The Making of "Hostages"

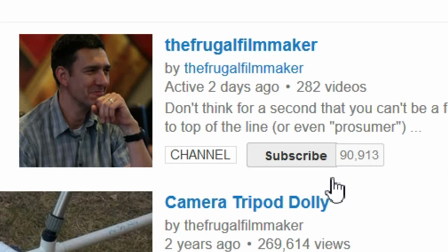If you like this video, why not subscribe?
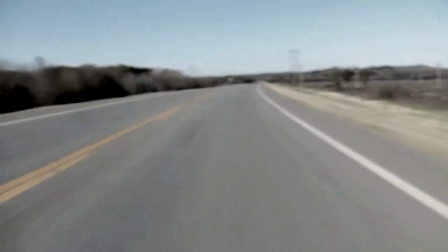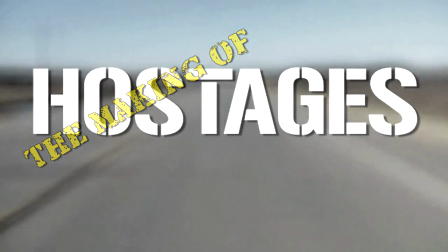Hey everybody, welcome to the making of Hostages, a short film I put up last week on the channel.
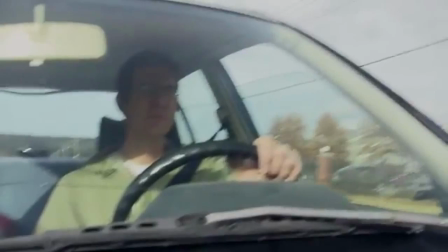Now, the first thing you may notice here is the vibration cam, which is actually riding on the hood of my car.
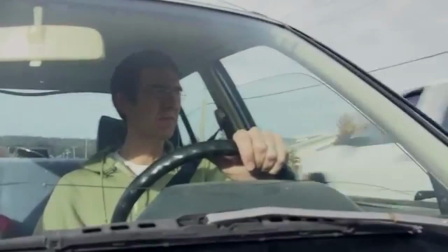And actually what it is, it's the first test footage from the suction cup camera mount that I found pretty much unusable.
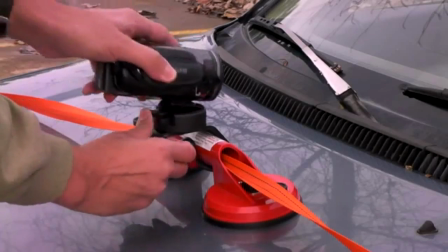But for this situation, I thought it worked really well. I didn't have to add anything in post. It just kind of created a frenetic, kind of crazy look.
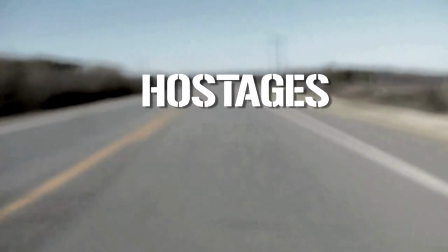And on top of that is the Gunplay font that I used for the title of the short.
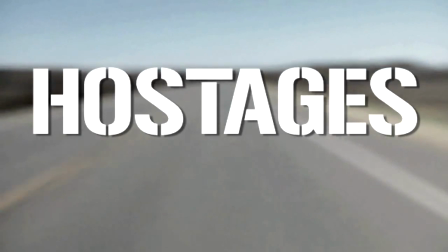I thought it fit the style and tone of the whole thing. And as I said before, I like fonts and think you should start off your movie with a good one.
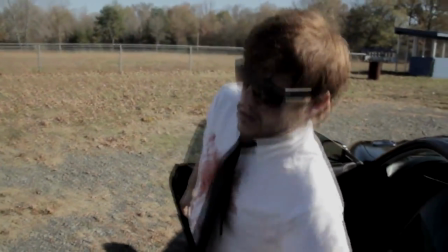Okay, so the first thing you see is our actor Justin Pike getting out of the car. Now, some people have wondered why there wasn't a shot between the open and this first shot.
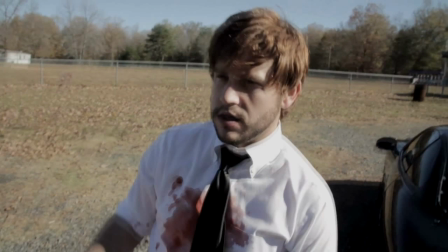That's because we intended on doing the shot, but we had to push it to the end of the day, and by that time, the lighting was so completely different.
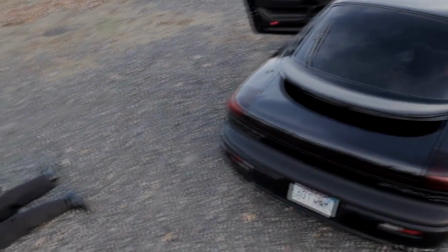It was actually softer. It didn't match the harsh lighting that we started with, that I knew that it wouldn't look right.
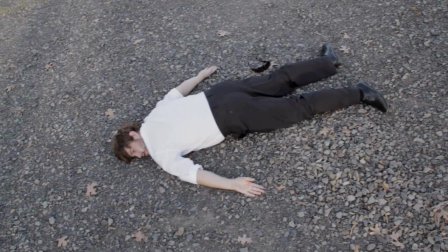So I was going to shoot it on a different day, but then the car went into the shop and never came out, essentially, so we were unable to get that shot.
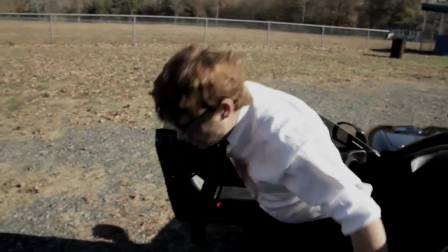Anyway, so Justin gets out of the car here. He's got blood on his shirt, indicating an injury of some kind.
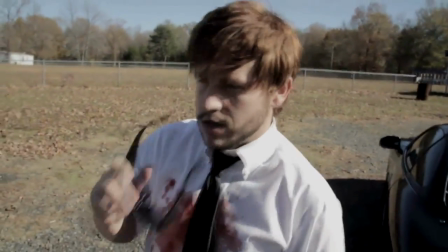The blood is actually watercolor paint, red watercolor, and he drops to his knees.
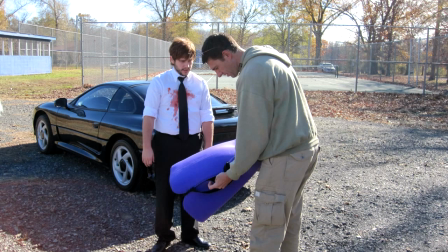Which is something you got to be careful with, because we're now telling an actor to drop to his knees on basically a hard gravel,
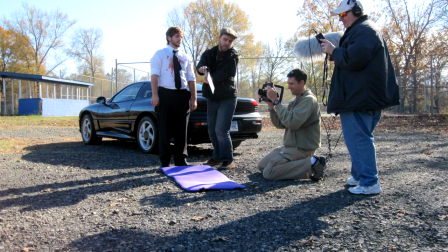shale, rock kind of surface, which would be very painful. So what we did was we threw a mat down for him.
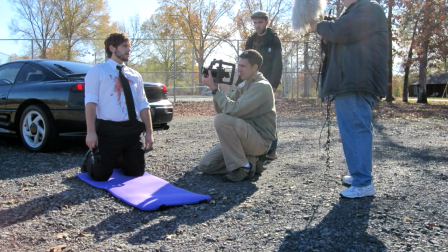Notice you never see the ground when he drops to his knees. You only see it later when he's already there. Protect your actors.
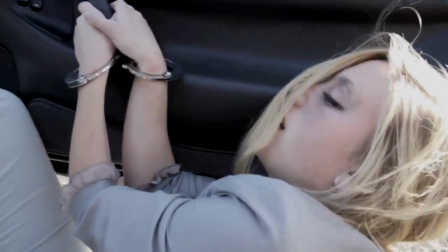Okay, next up we're introduced to Hannah Colwell's character. She pops out of the car here, and if you look really closely at the ground before I cut, you can see that there is a mat on the ground.
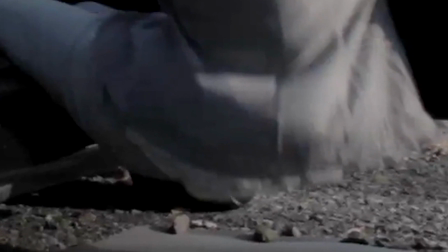It's actually the same purple mat that Justin used, only it's flipped over where it's gray and there's a few rocks on it. It kind of blends really nice in with the ground.
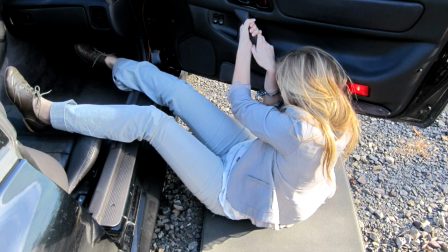And again, I wanted to provide a mat for her so that she didn't have to pop out of the car and land on a really nasty surface, which would mess up her clothes she was providing for free,
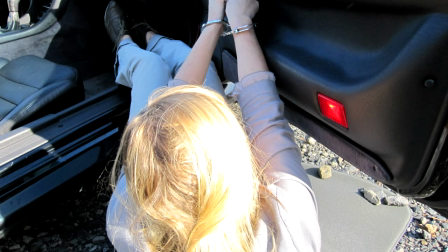and also hurt when she landed. So that took care of that, and it's gone so quick you don't even notice it.
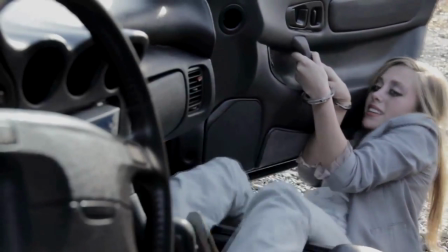Then as she's reaching for the keys here, there's actually 3 shots as we cut back to her, as we show her, but it's only 2 setups.
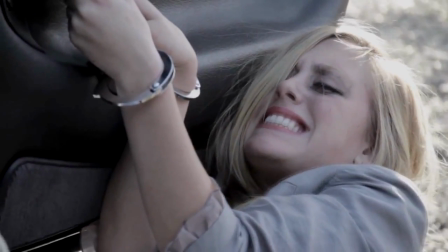We have the wide shot shooting through the body of the car, and we have a close-up of her, then we have an extreme close-up. The extreme close-up is actually just a cropped version of a close-up,
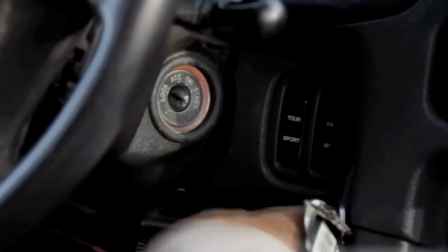and if you're shooting in full resolution, you can get away with cropping stuff like that, especially if you're exporting 720p.
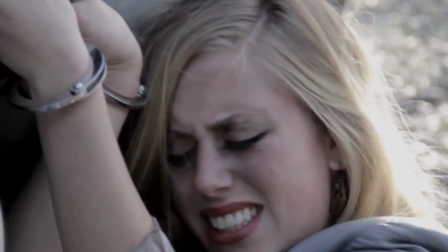I also want to say something about those handcuffs. Those are real handcuffs. They're steel. You don't want to hurt your actor when they're doing a free gig for you.
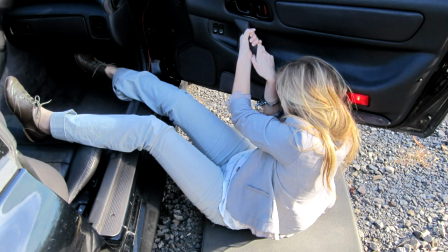So we rehearsed with Hannah just holding on to the door handle before we threaded the handcuffs through them and put her wrists in there.
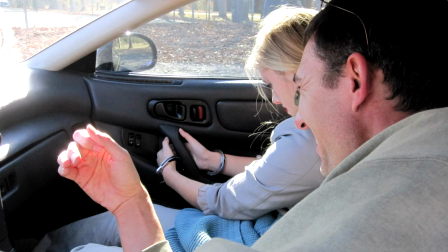The handcuffs were never very tight on her wrists, but you still want to be careful, especially when gravity is working against her and pulling on those things.
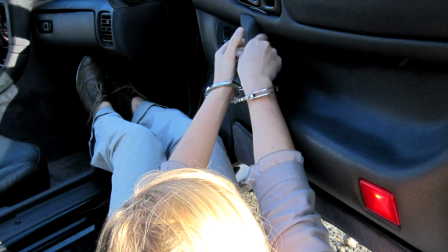We had her hold on to the door handle, of course, so she would support herself and that the handcuffs would not be pulling on her wrists.
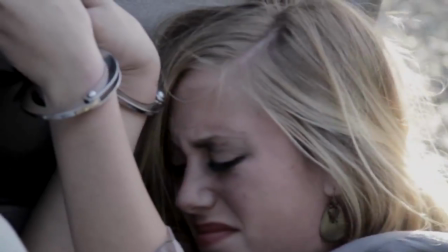Okay, so at the end of the story here, I wanted a bridge between the final shot of Hannah not getting the keys or being frustrated and then the final crane shot.
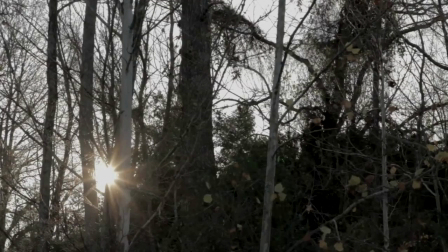And I did that by inserting a shot of a sunset. Now, when I shot this,
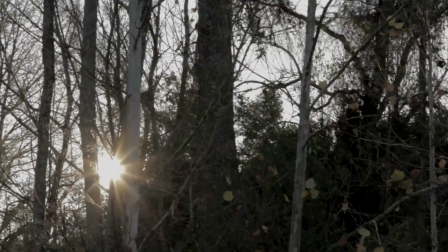I didn't think of this shot until post, so I had to shoot the sunset later, which in actuality is not a sunset,
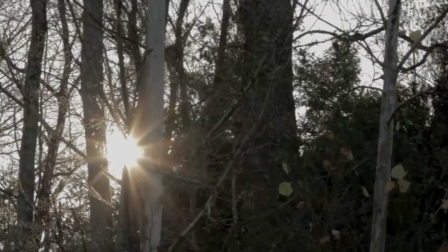it's a sunrise. But because the sun is at the bottom of the frame, and because the earlier shots were in broad daylight, we assume the sun is going down because it's so low.
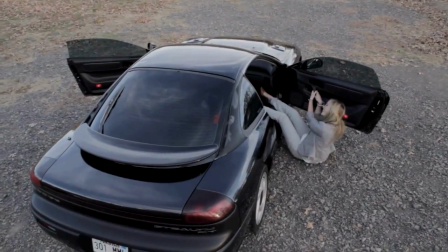So here's our final shot. This is the Frugal crane, and it is a DSLR mounted on it.
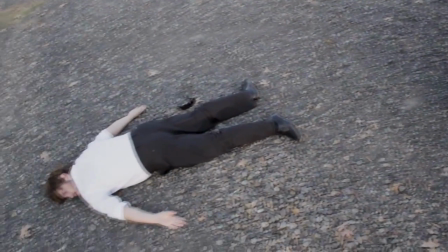It's a Canon 60D. But because of the way the platform is, the camera platform, I wasn't able to mount it properly.
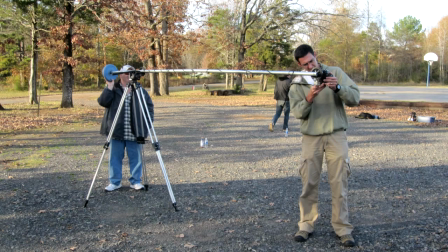I had to mount it at an angle because the camera body was too wide for the platform. So I was only able to pan with it.
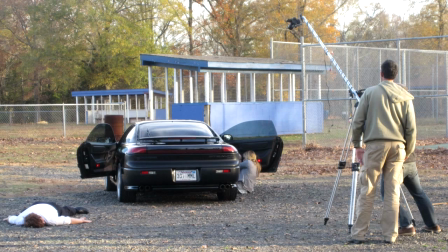I couldn't tilt. The original shot involved a tilt, but since that wasn't available, I just panned.
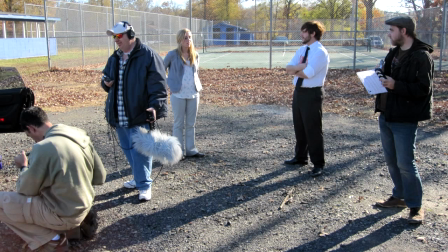I still think it turned out pretty good. And that's the making of Hostages. I just want to thank everyone who helped me with this.
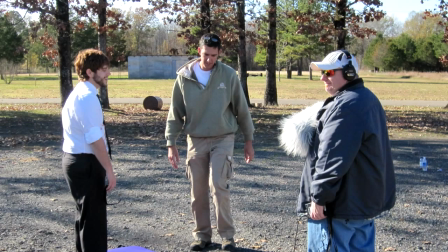The actors did a great job, Justin and Hannah. Everyone helped me on the crew, Danny on audio, Dustin who did some of the DP work as well as the makeup.
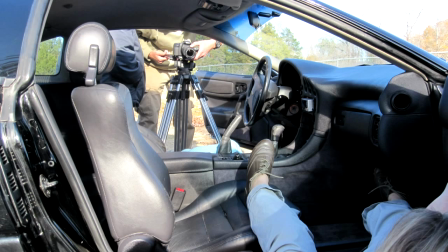And I did the rest of the shooting, but I just want to thank everybody who worked hard.